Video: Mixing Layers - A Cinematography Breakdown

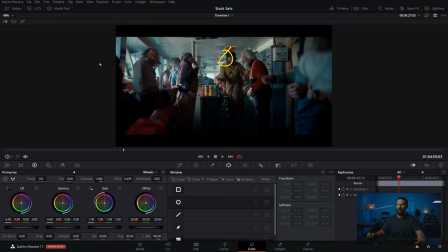4:07 You know, for example, just imagine you had the same level that is hitting this guy. Here are sort of key level and this stuff down here. Imagine if we placed another light out here and hit this guy with that level. Well, now you have this big blob of distracting highlight in the foreground. We want to lead people exactly where we want them to look. So that is the whole point of the layers.
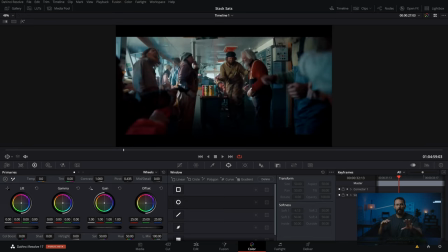4:26 It's not just to have more stuff in front of where we want people to look, but it's actually we're going to use it as a guide. You don't just throw them in there. You're like, oh yeah, look there's layers. And then all of a sudden, you know, you got half of the frame of some dude who has nothing to do with the project. You want to use them to your advantage. And the way that you do that is, okay, all the same stuff as the framework normally.
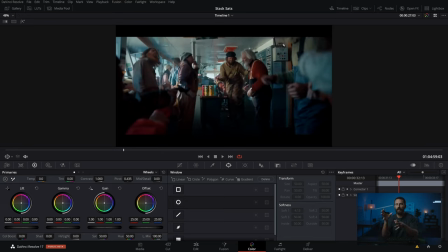4:46 And this layer thing, why you find it in such great cinematography is normally it's one of the very last steps. So you got to take off all the other things that we normally talk about in order to take advantage of it. Because if you start with the layers and you don't do any of the other stuff, it's not going to look great.
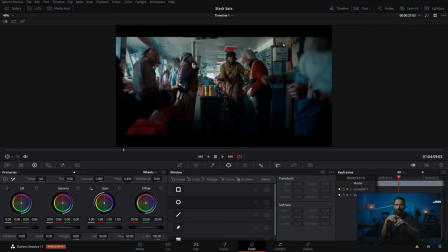5:02 If you start with upstage lighting and don't do the layer stuff, well you're already 80% of the way there. So it really is important the order that you tackle the issues, not the order on the day that you tackle the issues, but where you place the most importance.
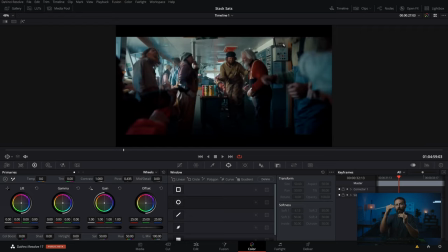5:15 So I wouldn't put layers at number one on the list, but as you get really good at the other four or five elements, layers just thickens up the whole thing. You know, I often talk about the one or two percent things that you do, well it's just layers is that five percent little bonus at the end and if you do that on every single
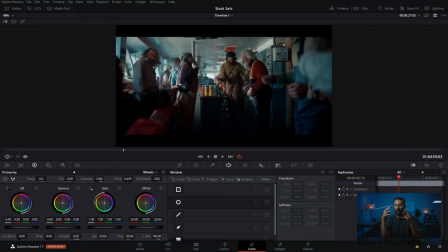5:32 thing that's when they all come together and this project looks twice as good as whatever you're doing because it's not just one thing it's all those little things done really really well and then right at the end we sprinkle on the extra stuff because we have the time because we have the experience where the cinematographer does of being on set and controlling when this happens when that happens what i should
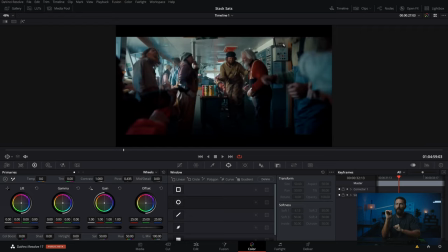5:50 be focused on now and then finally those last seven minutes of lighting okay this is how we're going to take full advantage of everything that we've built. So just a quick look at this Pringles ad. Really well done. And that'll do it for this episode, right? Layers. If you do it, it will be nice. It's like, what's that movie with Kevin Costner? Field of Dreams. This is image of dreams. If you do it, it will be nice. Okay, that's going to do it for this one. We will see you in the next one. Goodbye.